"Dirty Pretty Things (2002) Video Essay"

How come I've never seen new people before? Because we are the people you do not see. We are the ones who drive your cabs, we clean your rooms, and suck your cocks.
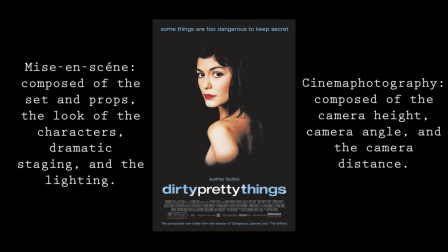In this video essay, I will be discussing the somatic elements of mise-en-scene and cinema photography expressed in the movie Pretty Dirty Things, directed by Stephen Frears. Having these two elements allows the movie to visually tell a story of the people you don't see because of their profession,
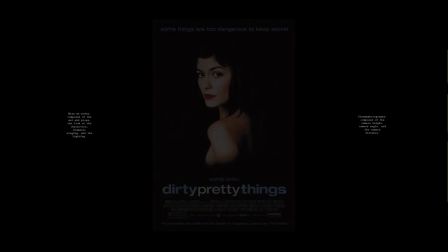their class position, their race, and their legal status.
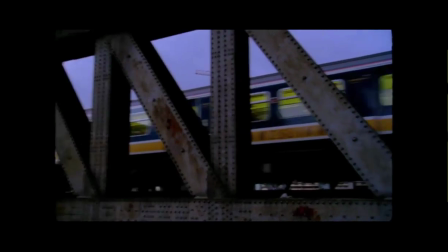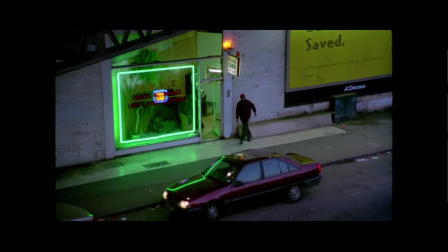In these establishing high-angle shots earlier on in the film, Chris Menges, the cinema photographer, does this to introduce our main character, Anqui.
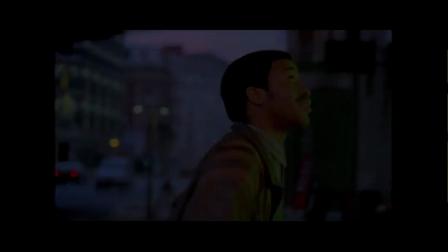He works around the clock with two jobs to stay alive. By day, he is a taxi driver, and by night, he is a hotel concierge.
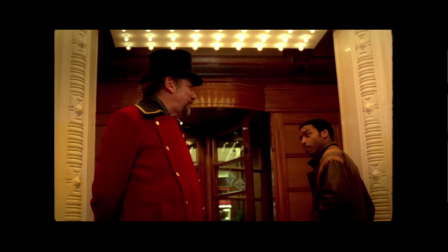Coming from a documentary background, Menges uses the tones of dark natural appeal of red,
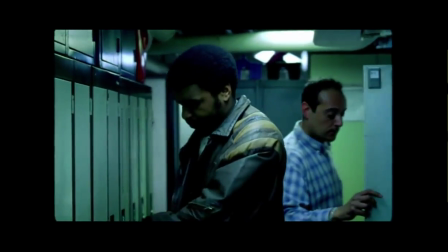gold, and green color palettes throughout the film, while also accentuating the practical scheme to draw in the viewer.
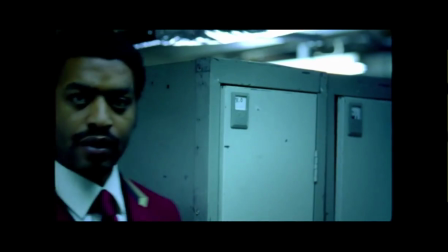This allows the feeling of the cutting-edge tale of what is going to happen, but also warm and comforting feelings to allude to a romance narrative.
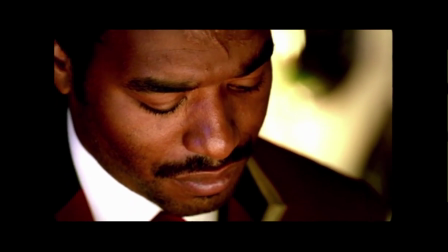Note of the establishing long shot of Okui working at the hotel desk. The key lighting of the scene appears to be the use of the dim lighting in the lobby.
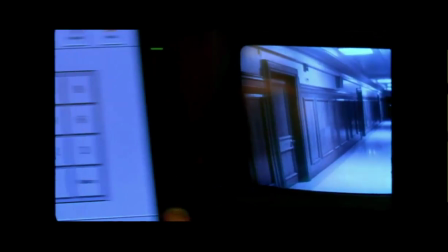By doing this, it adds to the color palette of the warm tones. The gold enhances the red, which makes the shot more inviting and appealing.
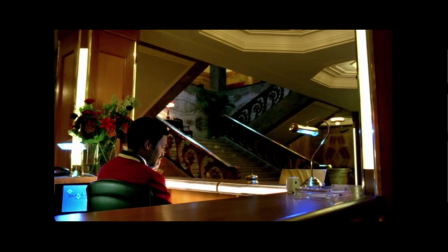On the contrary, the establishing shot also adds to the tone and the mood of vulnerability, by the fact Okui only occupies a small portion of the frame.
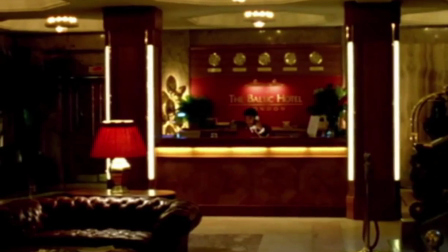In a way, it elaborates with the matter of how little he has in life.
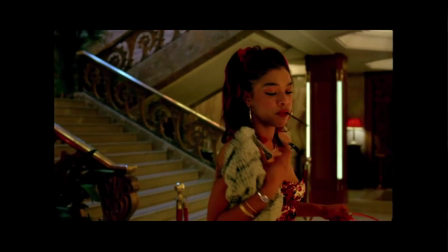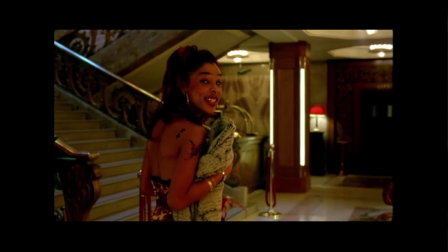The introduction of the dialogue, is there a problem, creates the element of suspense. This is the first obstacle our protagonist is facing.
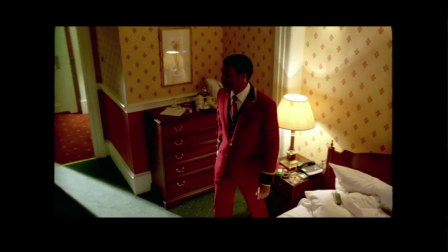The establishing high angle shot of Onkwe walking into the room. The use of the sound allows us to understand it is a type of plumbing issue.
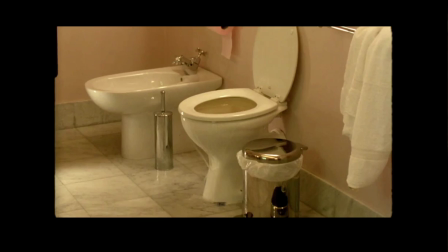The camera then cuts of a medium shot of a tool overflowing. The viewers are at ease and the sense of annoyance is shown on Onkwe's face.
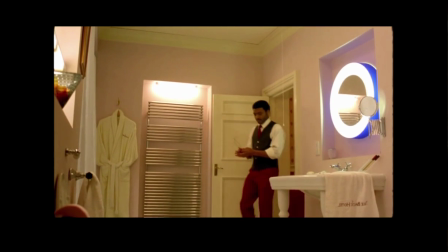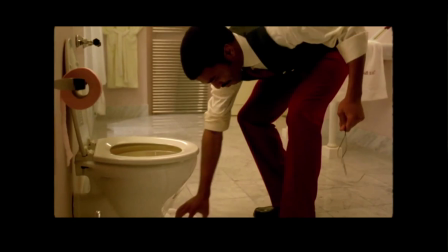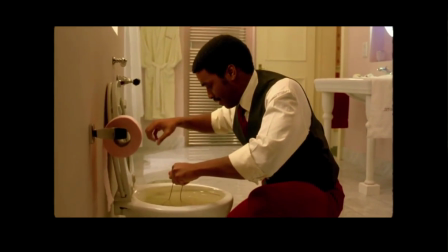Here we see an iris camera effect from the perspective of looking at Unkwee from inside the toilet.
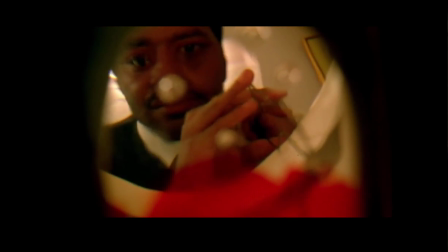This allows us to see his face when he first sees the blood coming from the toilet. The camera cuts then gives a profile shot of Unkwee's face.
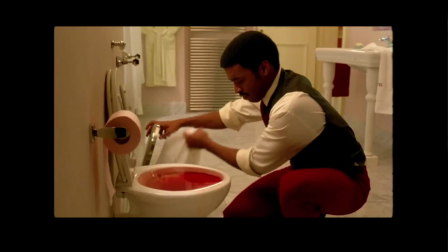He looks to be disgusted and curious at the same time. The camera then cuts to a point of view shot of Unkwee's hand going to grab the blockage in the toilet.
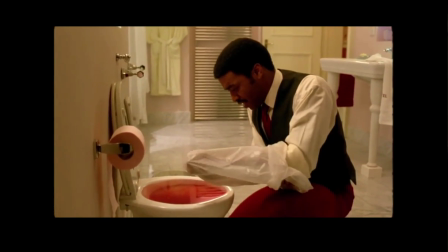The tension and suspension is increased with the surrounding one central question.
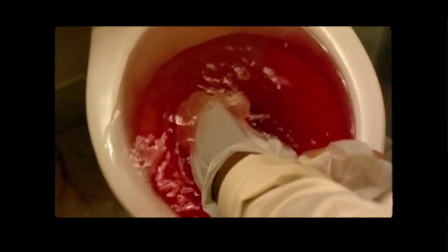What is in the toilet?
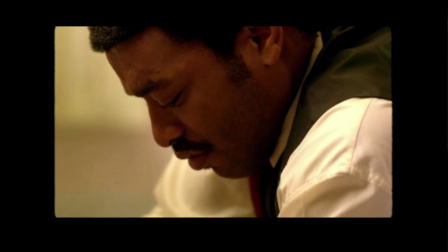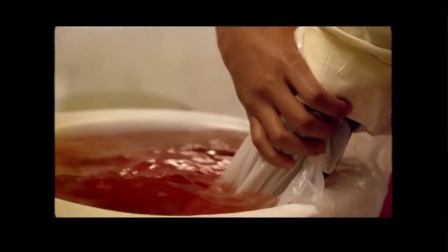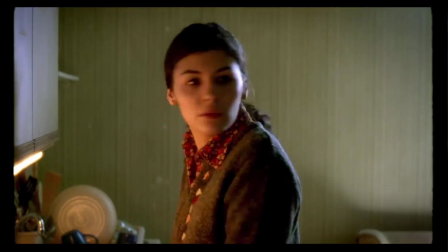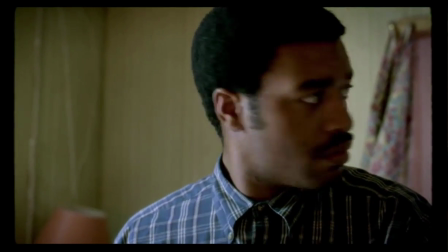Immigration Enforcement Directive.
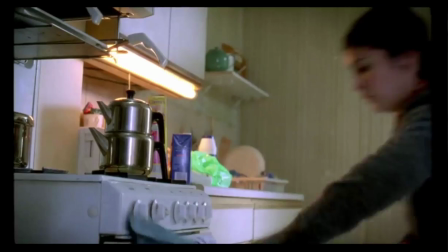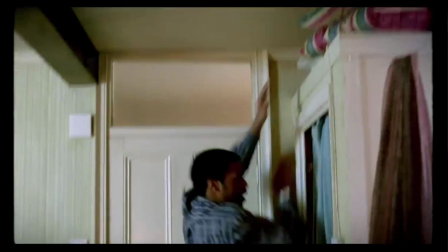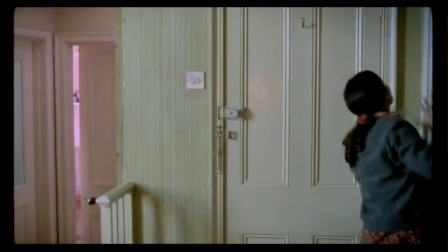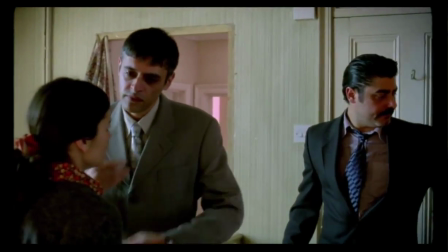The introduction to a frame story begins here. Unkwe, unable to live on his own due to being an illegal immigrant, stays with a co-worker illegally.
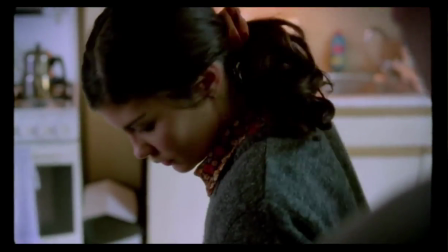The use of the sound is vital on the scene. From the pounding knock to the immigration police running through their apartment like a bull in a china shop.
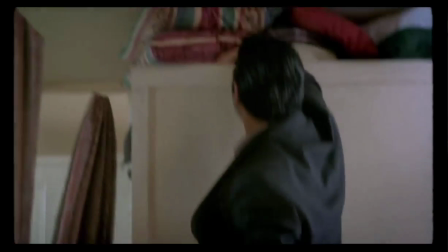Sometimes, Shanae, a woman in your position can be exploited. There are lots of people living in London without any kind of papers at all.
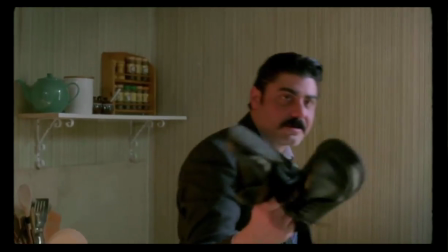They prey on people like you. Prey? There is someone living here. There is no one living here.
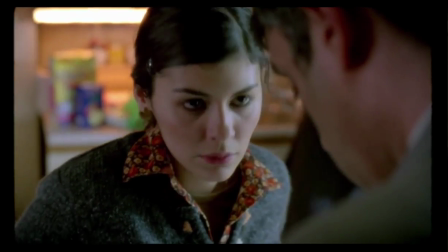You are aware, Shanae, that your ELR status means you're unable to accept rent? You're seeking asylum?
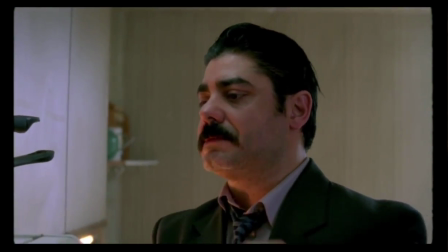Or engage in employment of any kind for at least six months? You're not working, are you, Shanae?
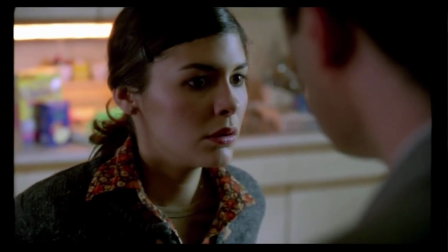I don't know if I use your bathroom. Your case is under review.
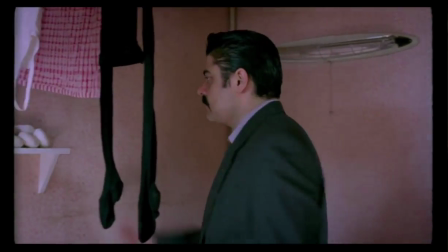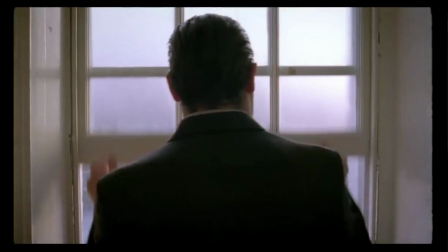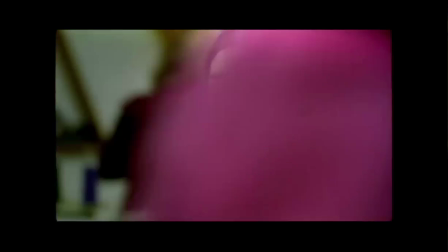Due to the immigration police putting her under review, Shania was forced to quit her job at the hotel and find work elsewhere.
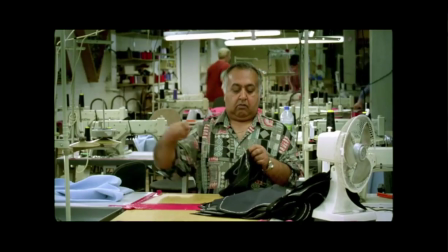In this scene, we see the police investigating to find her at her new job. As you see the panic in the amount of people who do not have papers.
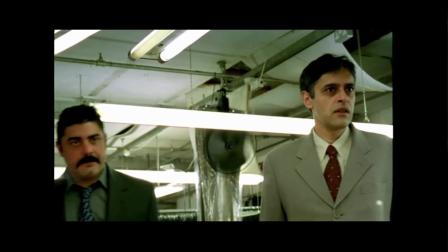The shot was filmed with a study cam to allude to the high priority it was to evacuate. The owner is left sitting alone sewing a shirt.
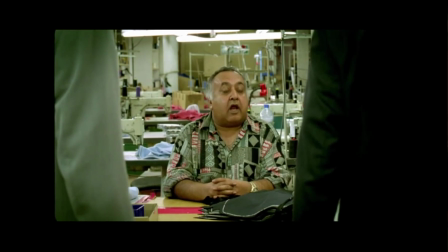The juxtaposition between the police and the sweatshop owner is a matter of class and society.
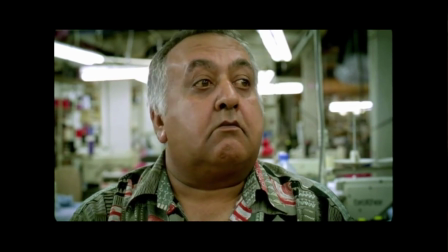The police are filmed in a low-medium angled shot, which symbolizes their superiority.
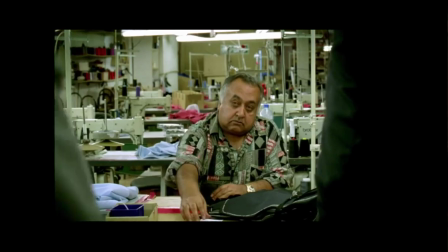Their attire is a tailored suit and a groomed black hair. On the other end of the spectrum, the sweatshop owner is filmed in a close-up high-angle shot.
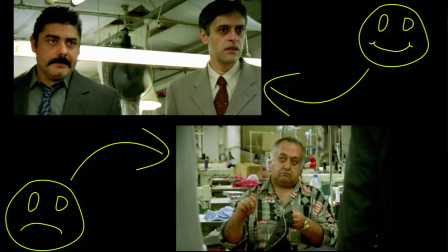This makes him seem inferior to the police, and his profession isn't as significant. His attire is more casual with an outdated Hawaiian shirt, and his hair is almost fully gray. This symbolizes the exhaustion. The background of the shot showcases the restless business behind him.
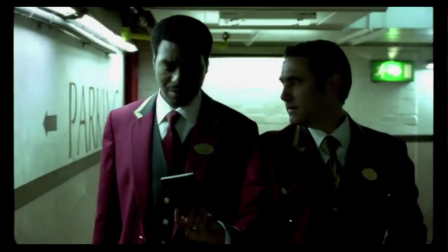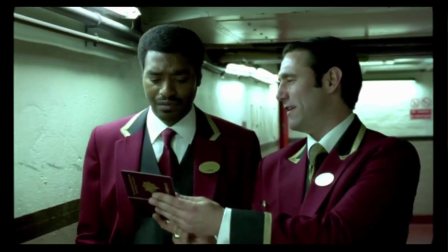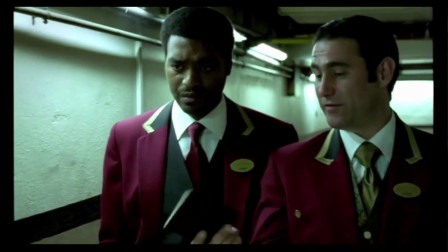The scene begins with a two-shot medium close-up of Anqui and Senior Juan.
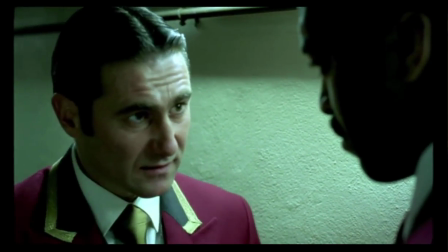The camera is on a dolly or tracking system to allow this easy movement and showcase the walking of the characters in the continuous shot.
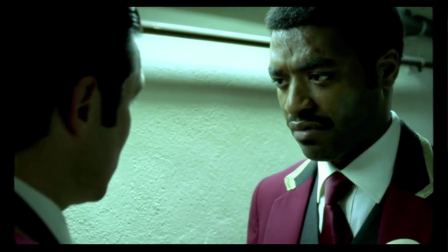As the tension is increased when Senior Wan puts his hands on Okui, the sound becomes increased.
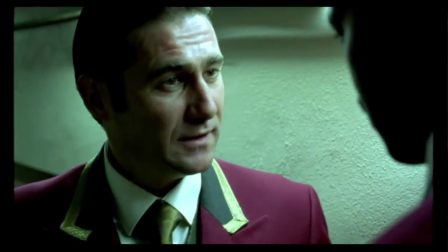The viewer is understanding this is where the ultimatum strikes. What is Okui going to do?
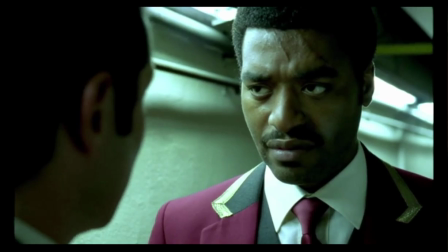Senior Wan is filmed with a close-up high-angle shot, while Okui is shot with a close-up low-angle shot, making him appear more confident and collected.
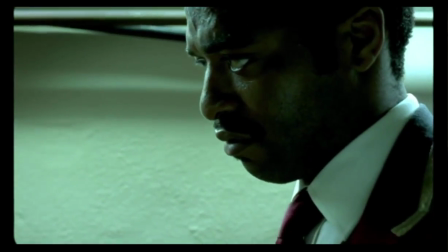This is unusual because from the dialogue, it seems Wan is attacking Okui. It is a foreshadowing that Senior Wan is no longer in control and will be brought down.
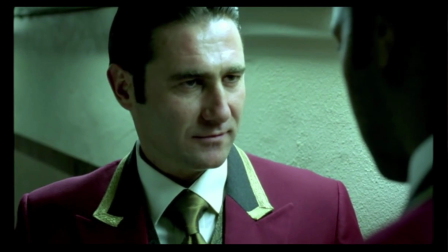Each time you operate, you get 3,000,
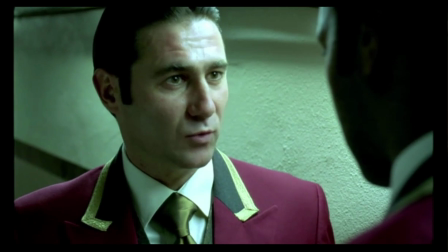a passport for you, and one for Chennai, take her on honeymoon.
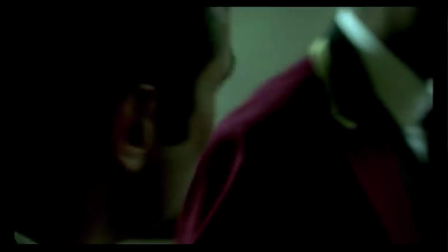I do not want to get involved. You could even go back to Africa, and no one would know who the fuck you are.
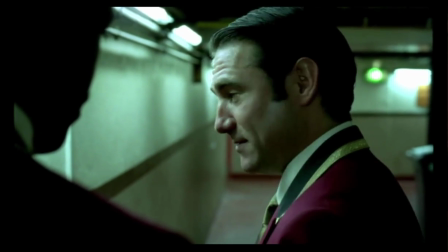Your choice. No rush.
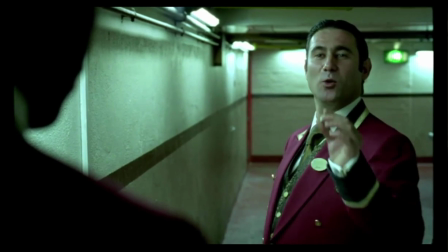just wanted to put a little wasp in your head how
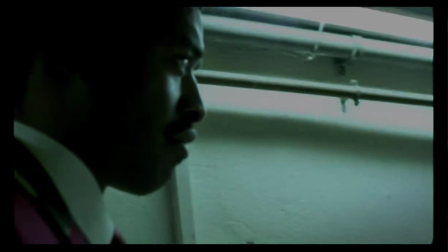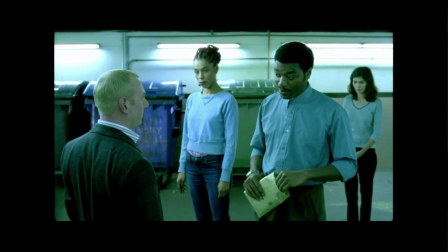come i've never seen new people before because we are the people you do not see we are the ones who drive your cabs we clean your rooms and suck your cocks frears and alongside his crew do an impeccable job of bringing up the social issue of the people you don't see.
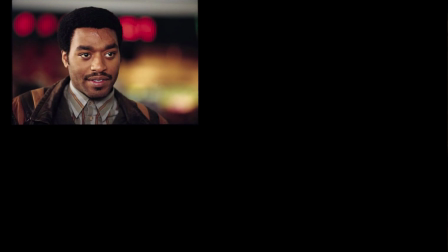Okwe, Juliet,
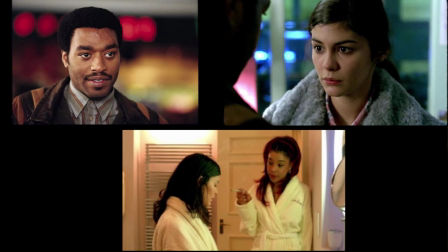and Shania are just some of the few of the many individuals who are the people are denied an identity despite their vital labor because of their profession, their class position, their race, and their legal status. The immigrants seek acknowledgement of existence and if an abstract document gives them a legitimacy within the system, nothing will stop them to achieve it.
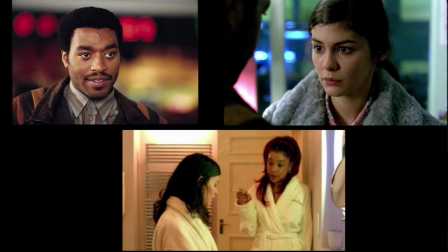This social issue is close to home with the recent controversy due to the Syrian refugees.